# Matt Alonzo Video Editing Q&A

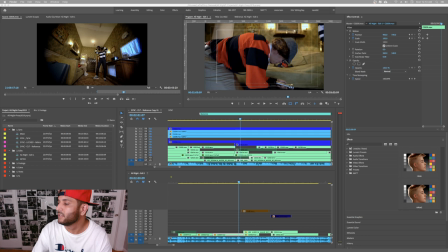14:57 so just do that adjust that adjust you know adjust your adjust your shutter speed you know that'll be here um what do you I mean I never get so let's see so this shot here
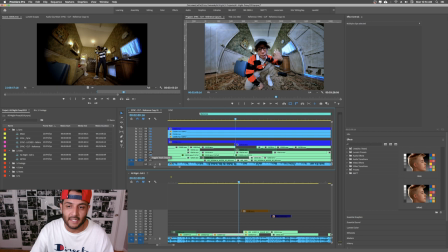15:14 let's see is it this take let's see not that take but uh this take so this take right here number 38 is at uh 250 or 320 shutter
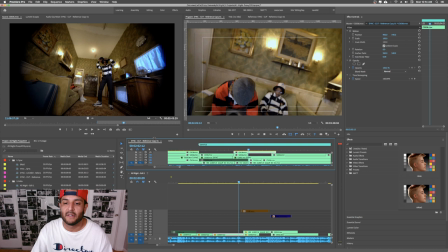15:36 okay 320 one over 320 shutter i
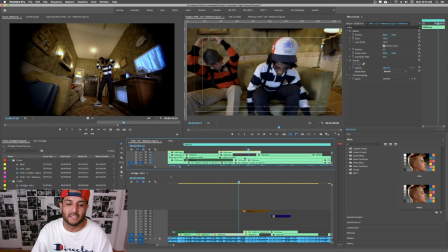15:40 mean the only thing it's going to be harder to pull focus you're going to lose a lot of light but
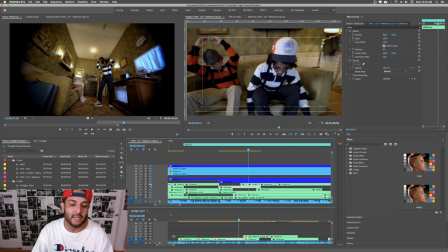15:46 your camera moves look really really uh really exaggerated now
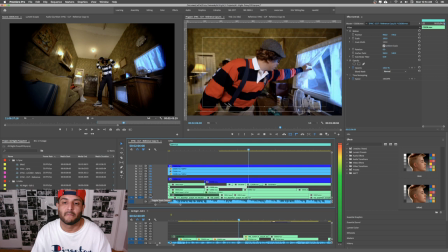15:52 if you want a smooth shot don't use this shutter speed because you'll see everything you know
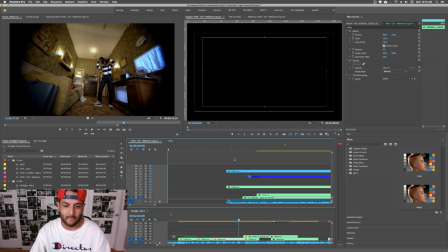16:00 see this is high as well okay and i'll show you a yeah
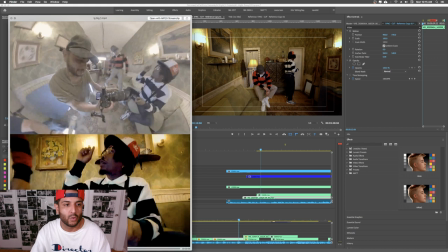16:07 i'll show you a behind the scenes really quick where you'll see it check this out i
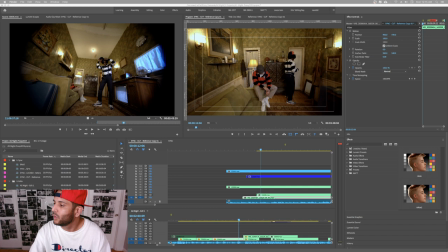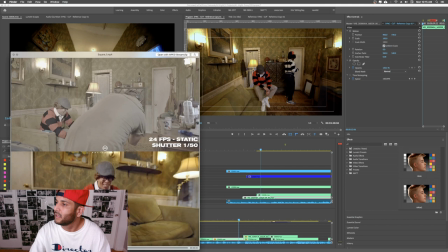16:22 did one where so
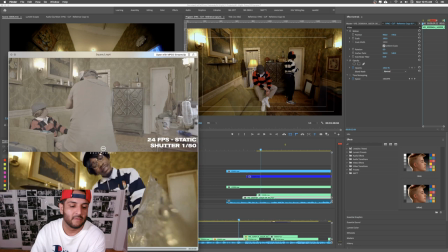16:26 right here so this top one is that shutter of 1 over 50 this bottom one here 1 over 250 so
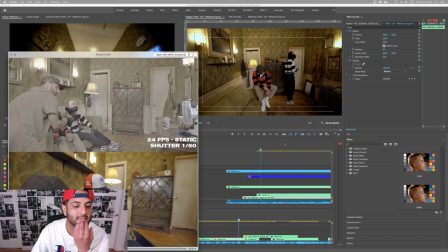16:36 there's no flickering right no flickering but every little every little little shake you can see
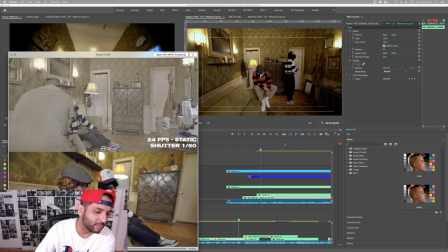16:46 so but at the same time also every move is over animated and I just really like that
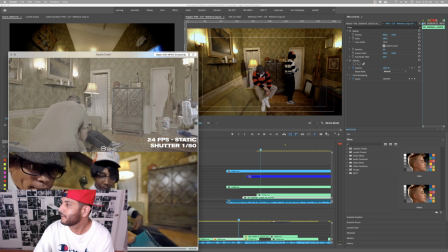16:51 I like the way that looks you know this
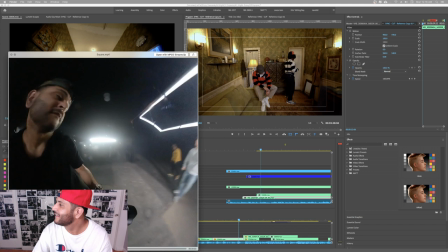16:58 is going from today
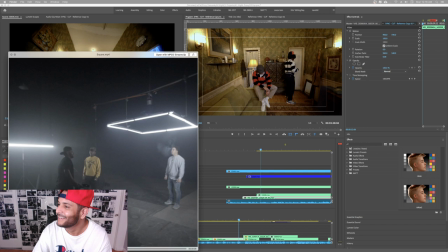17:03 That's my fault. I didn't press your code.
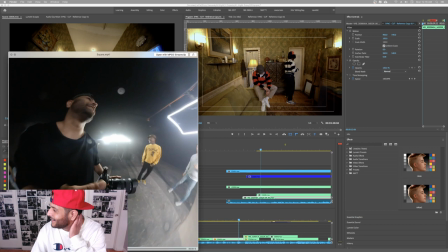17:08 I'm over here. I'm done.
Uh, kids. That's not me.
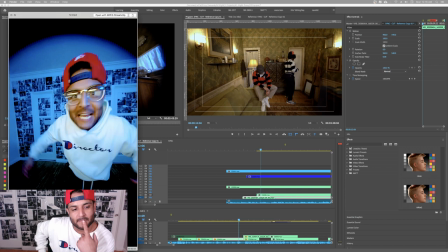17:13 Happens in the best of us. So check this out. 12 frames per second. I was just messing around trying to try this.
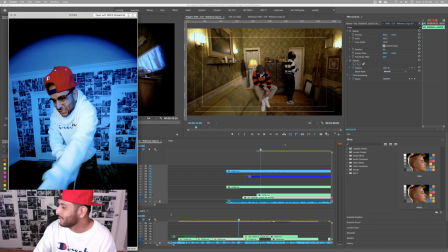17:22 And I was like, rrrrrr. Couldn't have moved the camera. That was the bad thing.
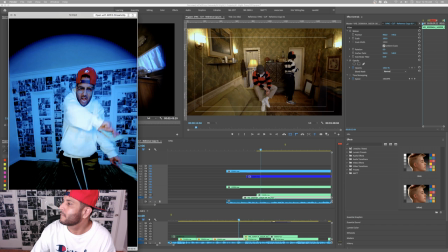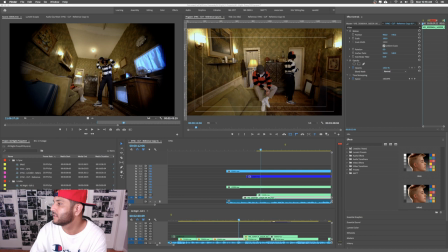17:33 But yeah, shutter speed, you won't get too many issues. As far as flickering. you know legit question though what do you want what do you do when people can't afford your services and you can't afford to move to
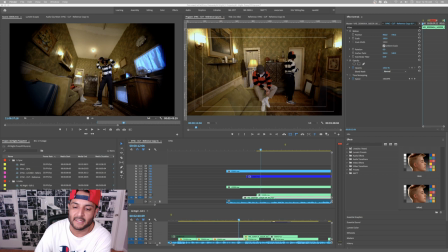17:49 move anywhere else um well the thing is that you don't need to move for work i mean there's nowadays like there's work everywhere in every state you know and there's big artists or there's there's there's avenues for um you know in every state it just the thing is it might not be
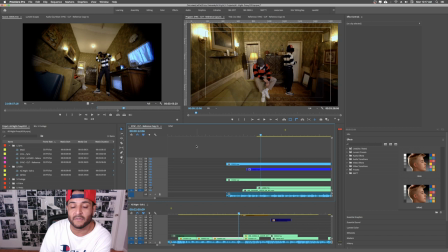18:08 exactly what you want so i would suggest to like when i first moved out to la i moved out here via a a record company but uh quickly they folded and you know the owner of the record label's first prime primary way of income excuse me was a infomercial
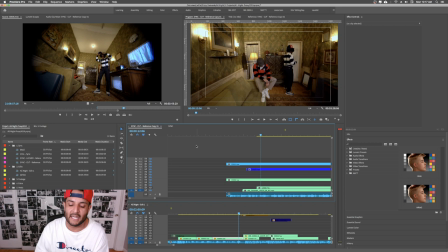18:26 he had a bunch of vitamins and colon cleanses so once the record label folded because it was just a side hustle i i started doing infomercials i was making good money but it was it was you know how it was treacherous but uh you know you put a little bit of that money away and then uh and then if you're young enough you know you take you take a you take a take a leap
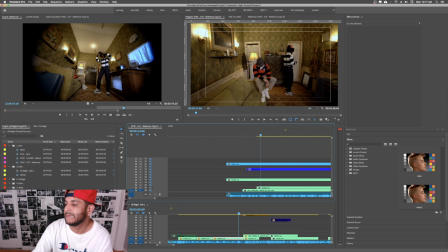18:46 and then you know go see uh take a leap and uh see what happens you know after